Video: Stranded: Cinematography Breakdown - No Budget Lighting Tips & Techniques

Welcome back to another episode of Behind the Short. I'm your host, Bussie Mullah, and today we're going to take a look at the cinematography breakdown of our short horror film, Stranded. Now, as always, this is going to be a spoiler-heavy episode, so if you haven't seen the short film yet, be sure to check it out in the corner above.
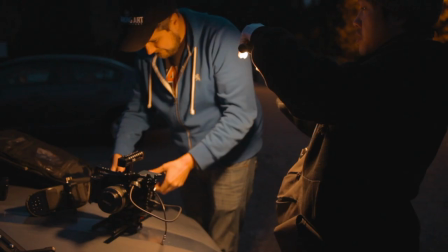0:22 So just a really quick piece of technical information before we jump in.
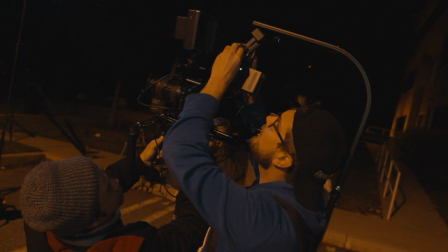0:26 We did shoot this short film on a single Black Magic Pocket 4K using Black Magic RAW and 5-to-1 compression. I personally feel that 5-to-1 compression is a really nice balance between quality and file sizes 12 to 1 tends to fall apart in lower light scenarios and i only do three to one when doing effects heavy shots because of the file sizes so with all that being said let's jump into
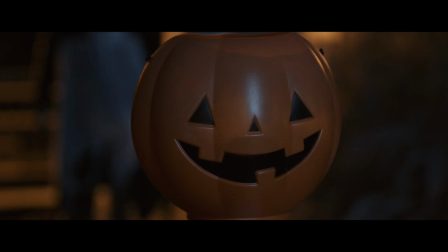0:51 the actual cinematography of stranded kind of a disaster right so
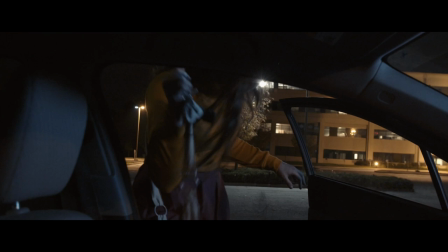0:56 we open up here on a shot of a pumpkin now this was originally supposed to be a shot of the car since the entire idea of the short is a woman being
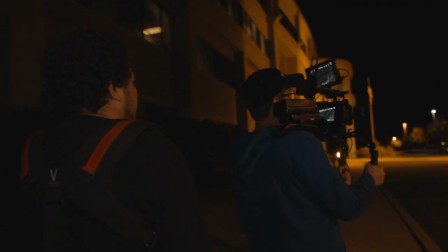1:06 stranded in her car we initially tried doing a panning shot
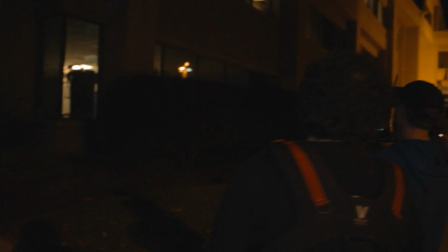1:11 to reveal danny and liz coming out of the building but this shot was just way
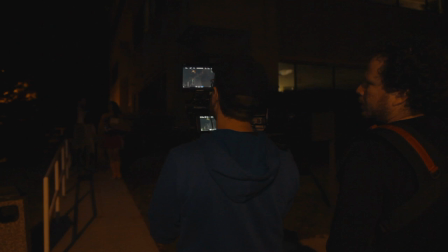1:16 too long and boring and we also thought about doing a simple cut
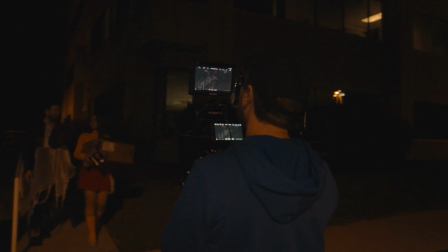1:21 but that wasn't nearly as effective since we did not have access to
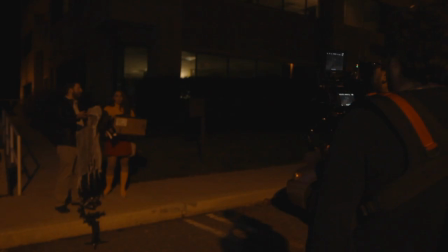1:25 the inside of the building and it felt weird simply cutting to them
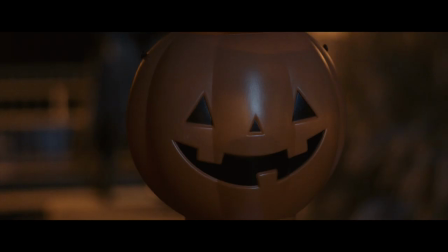1:30 just walking down the sidewalk without seeing them actually exit the building
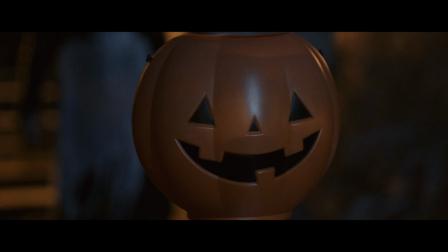1:35 so we settled on this shot which is probably better because it a sets
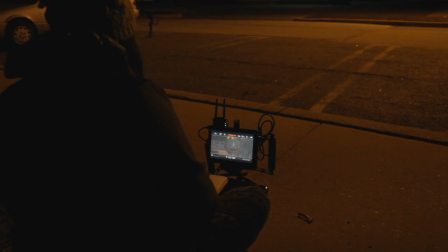1:40 the tone of the piece with a nice jump scare to start off b it's concise and
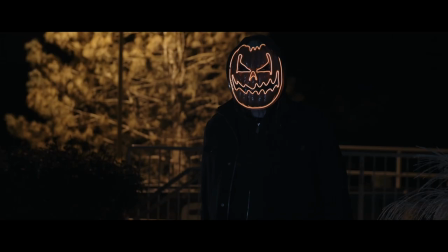1:45 allows us to establish the characters leaving off screen and c it's
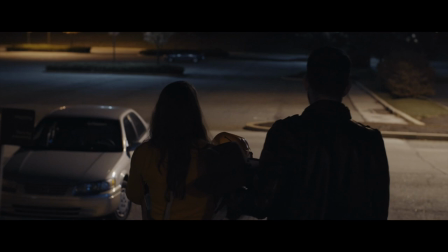1:50 a nice bit of foreshadowing to the killer in the pumpkin mask so this
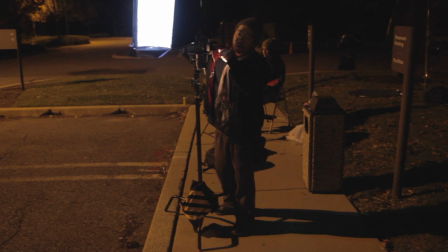1:55 tracking shot was shot on the dji ronin s and our key light is a light panels astra bicolor covered with a soft box and
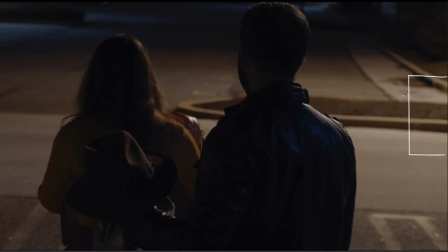2:04 some blue gels just off to the right side of the screen this is giving us a nice soft key light that is covering a large area and the blue gel is giving it more of a
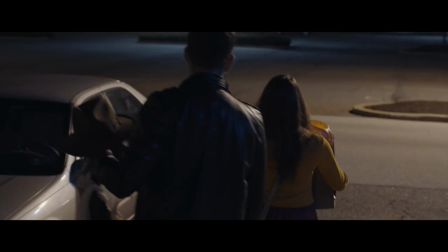2:16 moonlight look now since this was a super low budget short film and we only had a couple of battery-powered lights, we blocked this scene so that we could take advantage of the practical lights as back or hair lights.
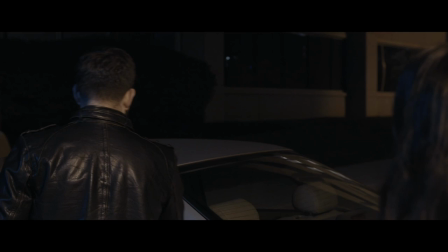2:29 So for instance, with this shot of Liz's coverage, we had her step to where we could get the best practical lighting on her.
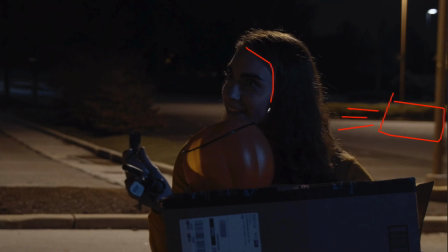2:38 So if we took this image, we can see the key is illuminating her face here, giving it sort of a bluish tint.
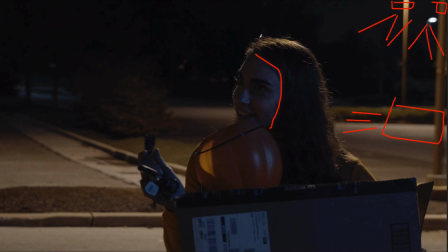2:45 And then we have our street light practical,
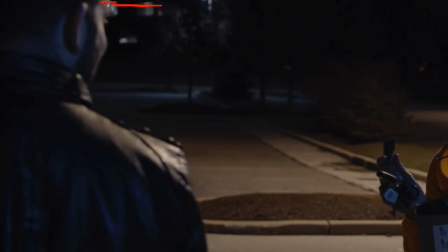2:48 which is hitting her hair and back right here and giving her some nice separation from the background.
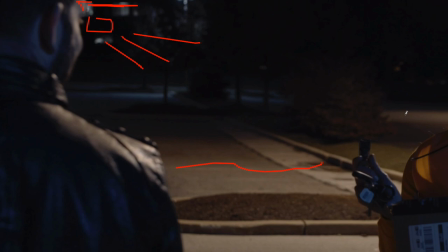2:55 There's actually another practical just behind Dani, which is illuminating the ground back here,
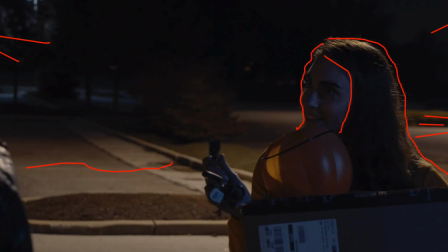3:01 as well as giving our character just a nice soft edge light on the left side of her face.
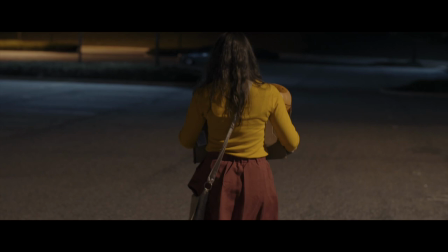3:07 This is another Ronin-esque tracking shot, but for this we had her just walk through an area that was well lit by practicals.
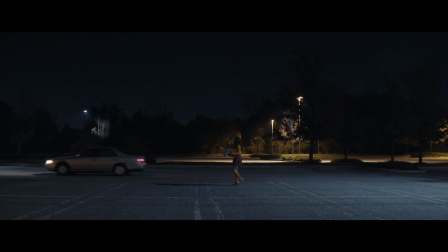3:16 And here again, this is another shot that is entirely lit by practicals, but I think that this could be a useful lesson. Now, you might be saying this entire parking lot is lit by practicals.
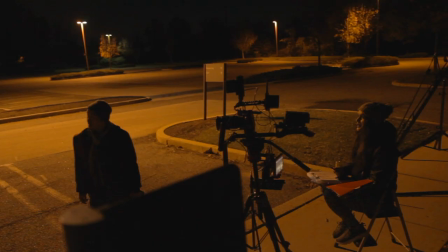3:28 How hard can this scene be? Well, this is a very large parking lot with a lot of lights and also a lot of dark areas as well. so we spent a decent
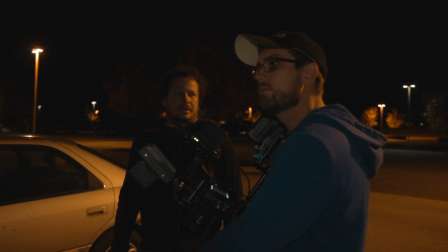3:39 amount of time looking at different areas of the lot and looking for the best angle that would give us some nice depth so if we look at
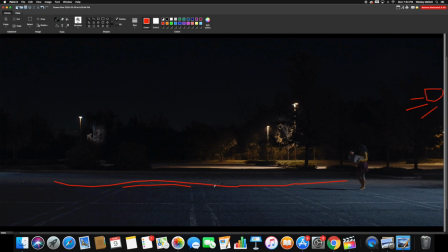3:48 this shot right here we have some daylight balanced practicals off to the side which are illuminating the asphalt and our subject and then we have these tungsten practicals in the background which is lighting up areas
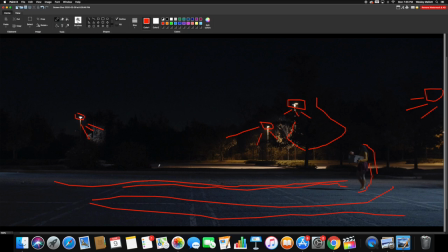4:05 in our background and also creating a silhouette of this darker area in the middle of the lot.